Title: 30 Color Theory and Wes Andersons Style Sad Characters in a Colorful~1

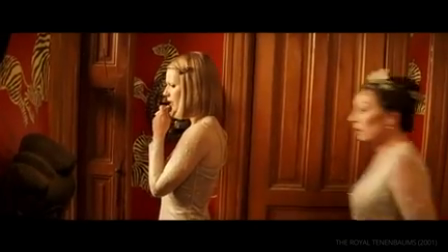4:13 Eli just crashed his car into the front of the house. Oh my God.
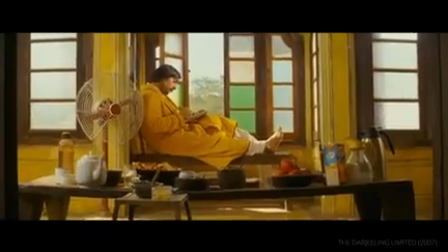4:20 Much like storybook characters, Wes Anderson's characters are often connected to a single color.
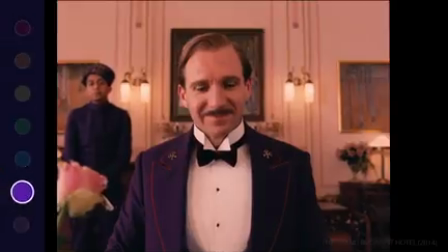4:25 Where are we?
Monsieur Gustave is purple. Susie is pink.
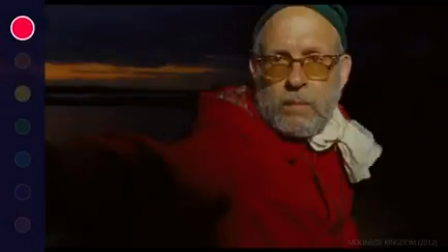4:31 Chaz is red. Let's look at that last color, red. It comes up a lot in Wes Anderson's films.
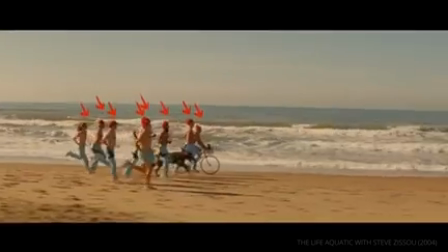4:41 The crew in Life Aquatic wear red beanies. The brothers in the Darjeeling Limited drive a red car.
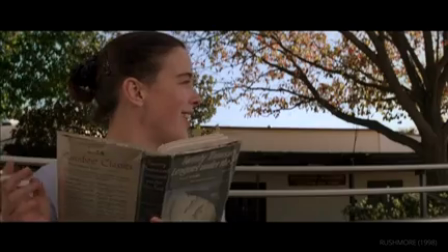4:47 In Rushmore, Max wears a red hat.
I like your hat. Oh, thank you.
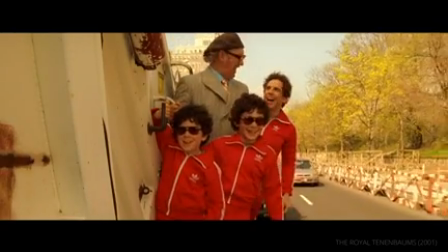4:53 Chaz and his sons in the Royal Tenenbaums wear red tracksuits. But let's look deeper at the characters themselves.
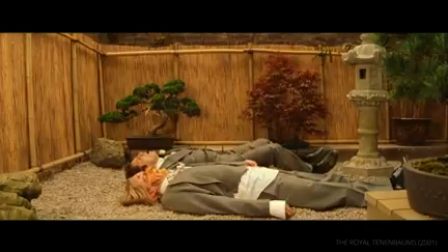5:02 They all have issues progressing past a regressed adolescent state.
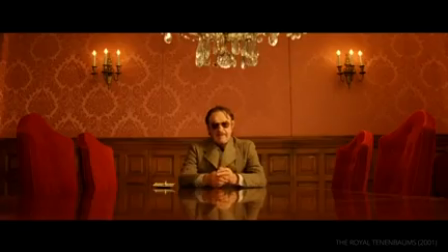5:07 Chaz Tenenbaum suffers from immense trauma from his father, leaving his family at a young age.
Do you still love Mom? Yes, very much, but your mother's asked me to leave, and I must respect her position on the matter.
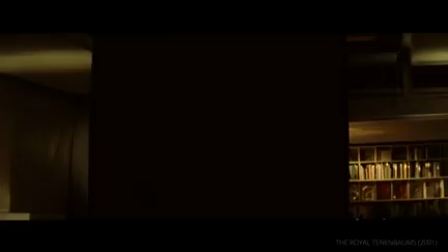5:18 And his wife tragically died in a plane crash.
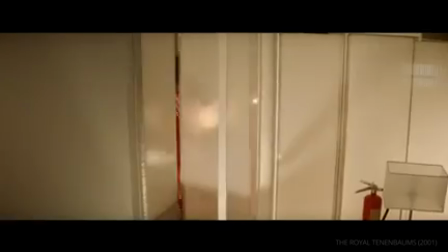5:26 Fire alarm! Let's go!
As a result, Chaz is overprotective.
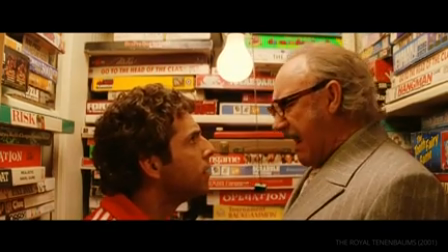5:31 Hey! Are you listening to me? Yes, I am! I think you're having a nervous breakdown.
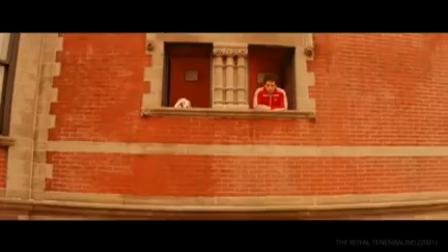5:38 I don't think you recovered from Rachel's death.
Chaz is in a state of arrested development, which is why he comes across as childish throughout the film.
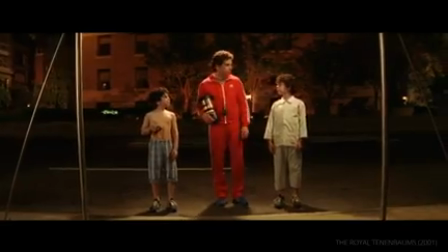5:46 4 minutes, 48 seconds. We're all dead. Burned to a crisp.
All these characters who wear red have some kind of trauma they're trying to overcome.
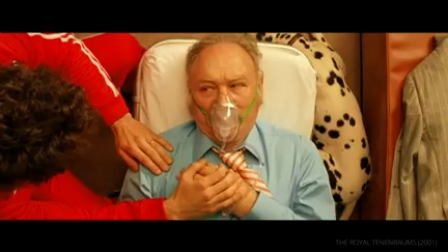5:55 And in Chaz's case, the only time we see him shed his red palette is when his chance to finally reconcile with his father already passes.
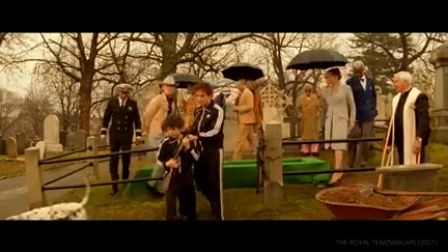6:06 So when designing color palettes for your characters, consider what colors you can associate them with.
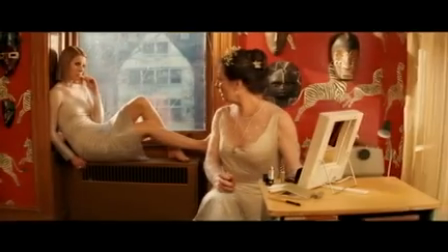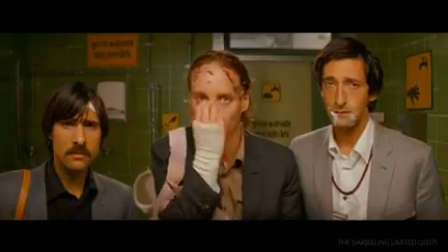6:18 Wes Anderson's films are not afraid to deal with serious subject matter.
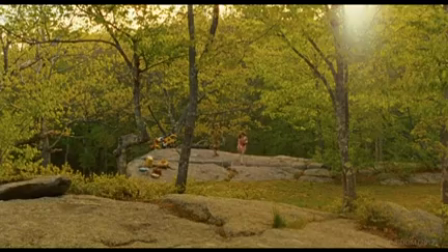6:23 But why does he use colors associated with happy tales or cartoons for such serious stories?
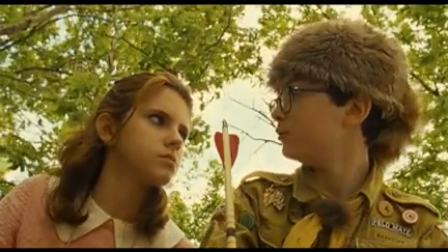6:29 Was he a good dog? Who's to say? But he didn't deserve to die.
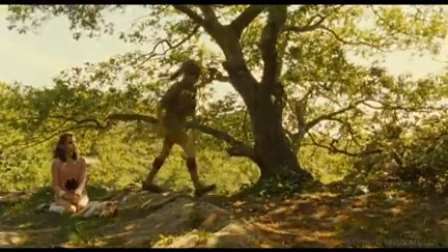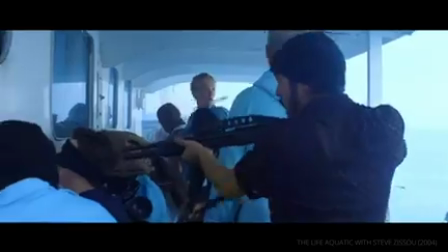6:42 His films find the humor in these dark places.
Don't point that gun at him.
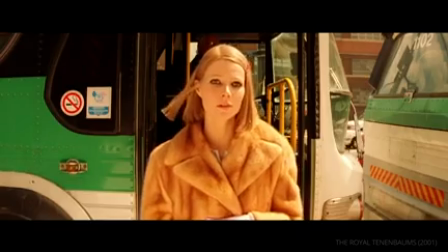6:47 He's an unpaid intern.
So using hopeful colors in depressing scenes makes sense for the bipolar tone.
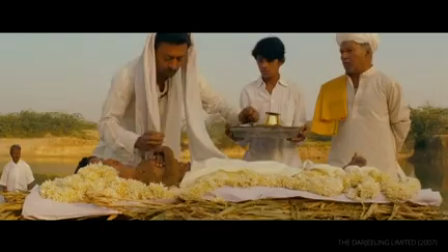6:59 Consider the contrasts in the funeral scene from the Darjeeling Limited. A young boy has died, but the scene is punctuated by bright whites and golds.
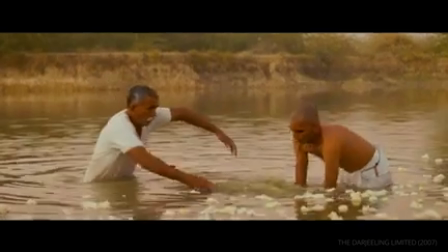7:07 People grieve openly and celebrate the boy's life.
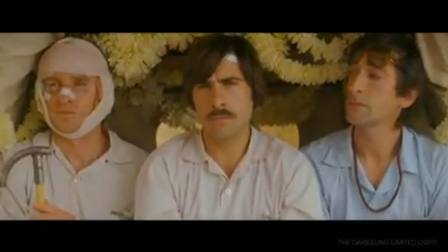7:10 It's a stark contrast to the flashback we get in the next scene, where the brothers are on their way to attend their father's funeral.
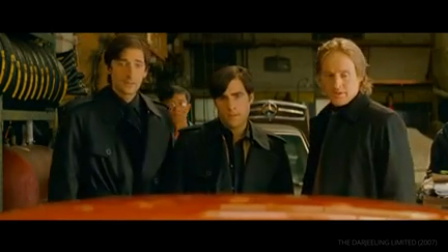7:17 They're dressed in black, and we don't even see the funeral.
This isn't gonna work.
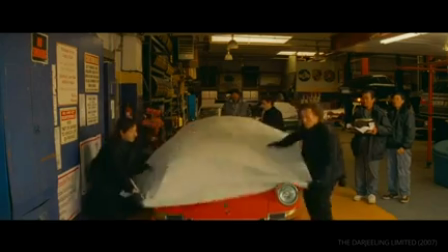7:23 Let's put the cover back on. Let's go.
Many of Wes Anderson's characters repress their emotions, which is a shame because they live in such beautiful worlds filled with wonder.
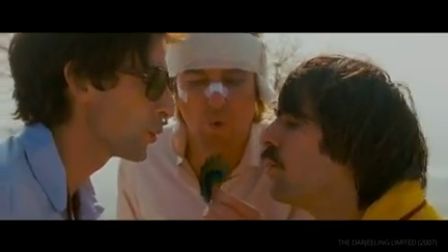7:34 So consider the central truth of your next film. If things are meant to be bleak, then be bleak.
You filthy goddamn cockroach assholes!
But don't be afraid to show how lively and filled with color the world can be.
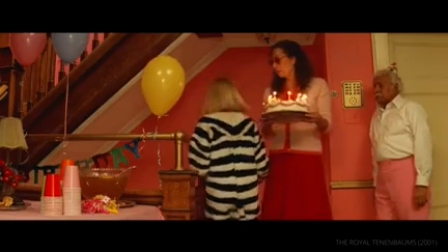7:52 His characters often deal with childhood traumas. In this way, his films are told from a childlike perspective.
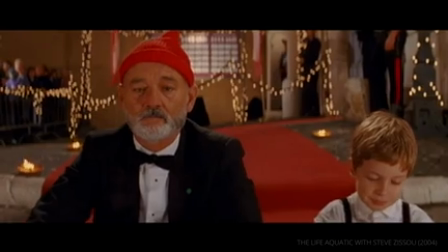7:59 They take place in these whimsical worlds, but there are still serious issues amongst all the bright colors.
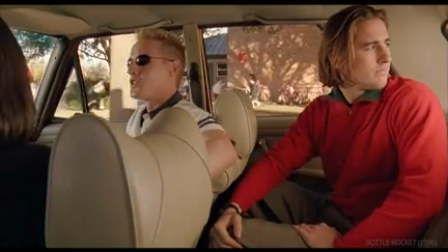8:05 It creates a bipolar effect where we, as the audience, are forced to reconcile the darkness with humor and light.
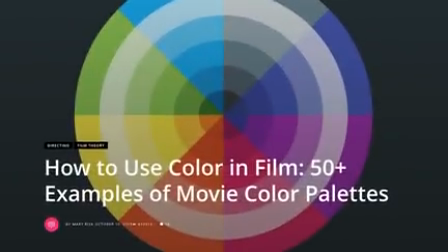8:14 Make sure to read our blog post on color theory,
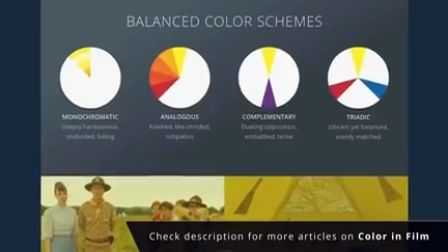8:16 where we dive deeper into Wes Anderson and other filmmakers' color palettes to create unique cinematic experiences, and how you can too.